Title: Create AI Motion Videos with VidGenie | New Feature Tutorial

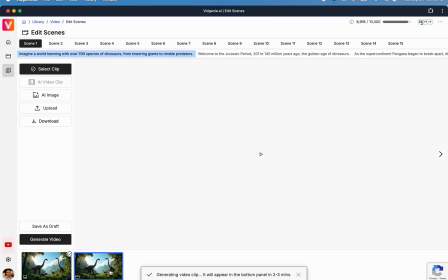Cool, I've now completed the process for all the scenes, so let's take a look at the results.
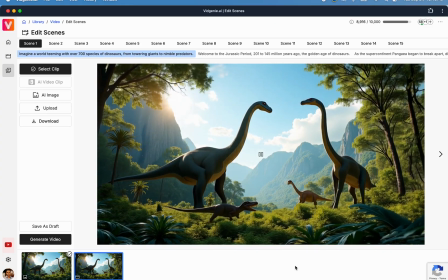This is the first scene. That's not bad. The dinosaurs are now walking.
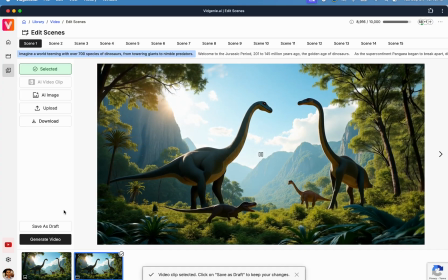To select this clip for the scene, click Select Clip. Now, let's review the second scene.
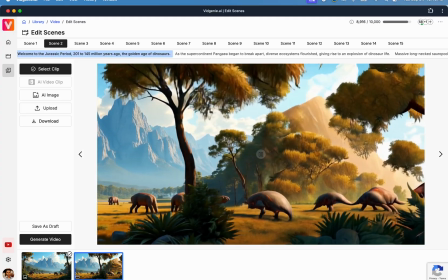Okay, that's not bad at all. The scene pans out to the right and shows several new dinosaurs and a new background scenery.
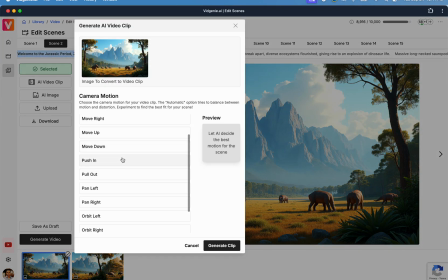However, for this scene, I would like the camera to move forwards towards the dinosaurs to provide a more cinematic feeling, like I'm in a safari.
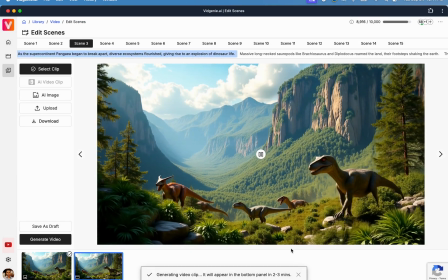Now, let's review the video clips for the remaining scenes quickly to see how they look.
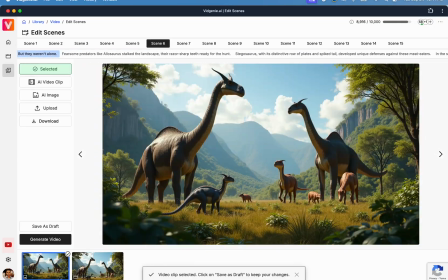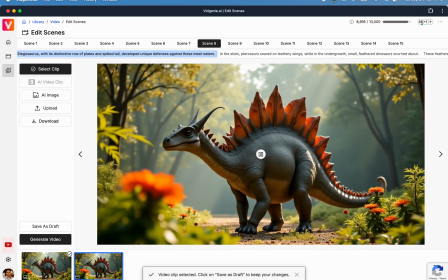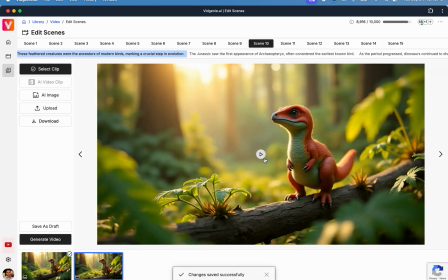Well, that's pretty cool.
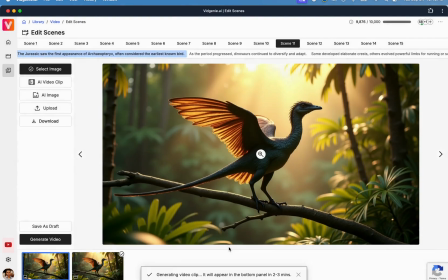I'm actually quite impressed that in most of the scenes, the movements are quite realistic and lifelike, and the distortions are quite minimal.
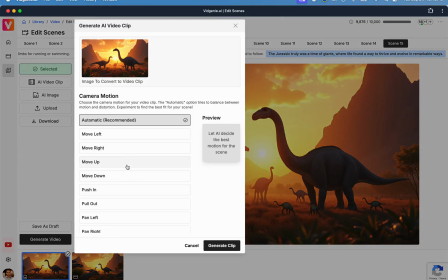If you're not happy with the generated video for any scene in the first try, try regenerating with a different camera angle.
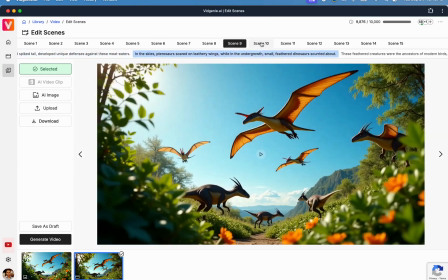Here's a pro tip. If you're getting too much distortion in your generated video, use the automatic setting.
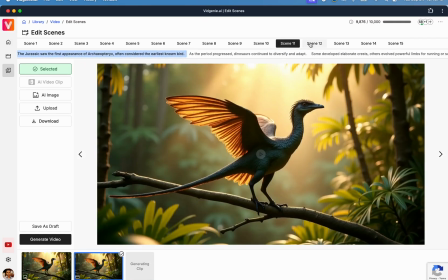It might generate a little less motion, but produce a more visually consistent video with less distortion.
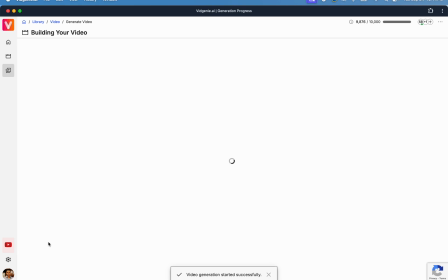Once you're happy with the results, click Generate Video to generate your final video.
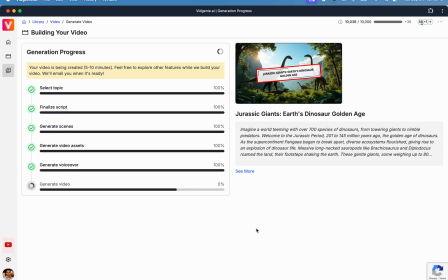This process will usually take about 5 to 7 minutes to complete. That's it. Now your AI-generated motion video is ready. Click View Video to go to the Video Details page.
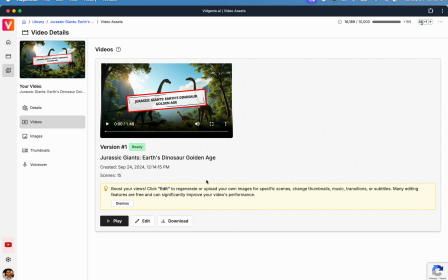From the Video Details page, you can play your generated video and then download it for sharing on social media. If you don't like anything in the generated video, you can edit the video easily by clicking the Edit button.
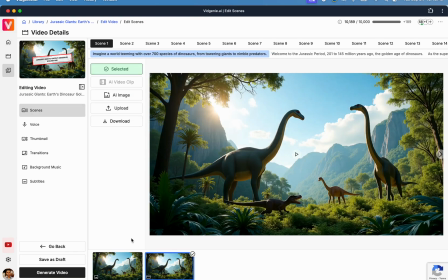This will take you to an editing interface, which is very similar to what you used before for generating the motion video clips.
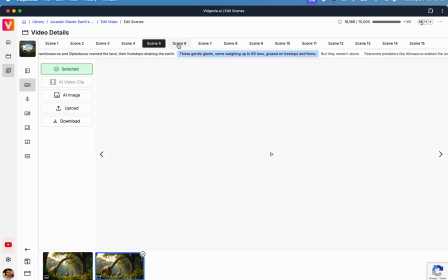From here, first identify the scene where you want to make a change.
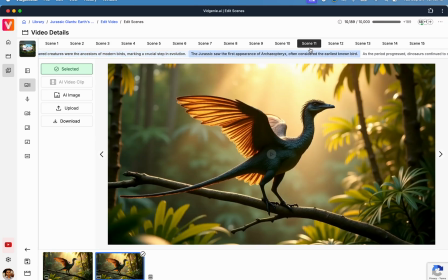Then, use the provided controls to easily regenerate a new image or video clip for the scene.
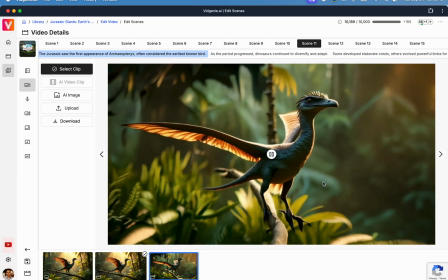For example, here I will choose a different clip for scene 11, which really brings this scene to life with a rotating camera effect.
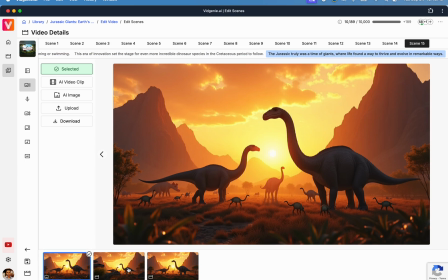Finally, I'll also change the clip for the last scene and go with this new clip with pull-out effect,
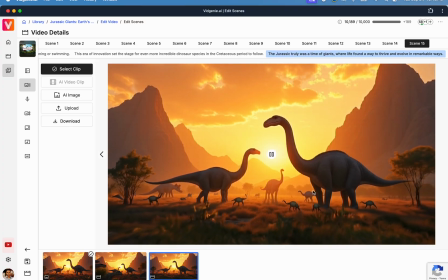which is quite apt since this is the concluding scene for this video.
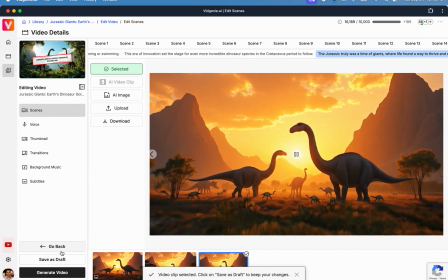Once you're done with the edits, click Generate Video to regenerate the video.
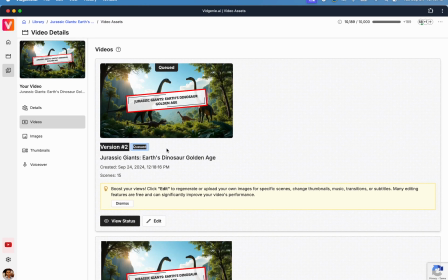In VidGenie, every time you edit and regenerate a video, a new version is created and your past videos are kept intact so
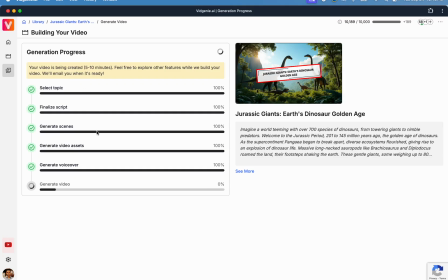that you can confidently make changes and edit your videos until you're happy.
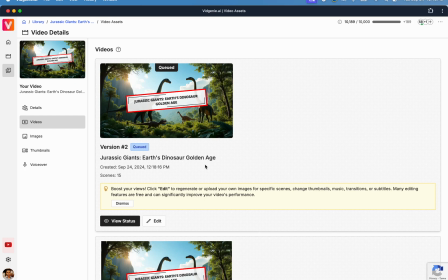That's it for this tutorial. Have fun with this feature and get started for free at vidgenie.ai.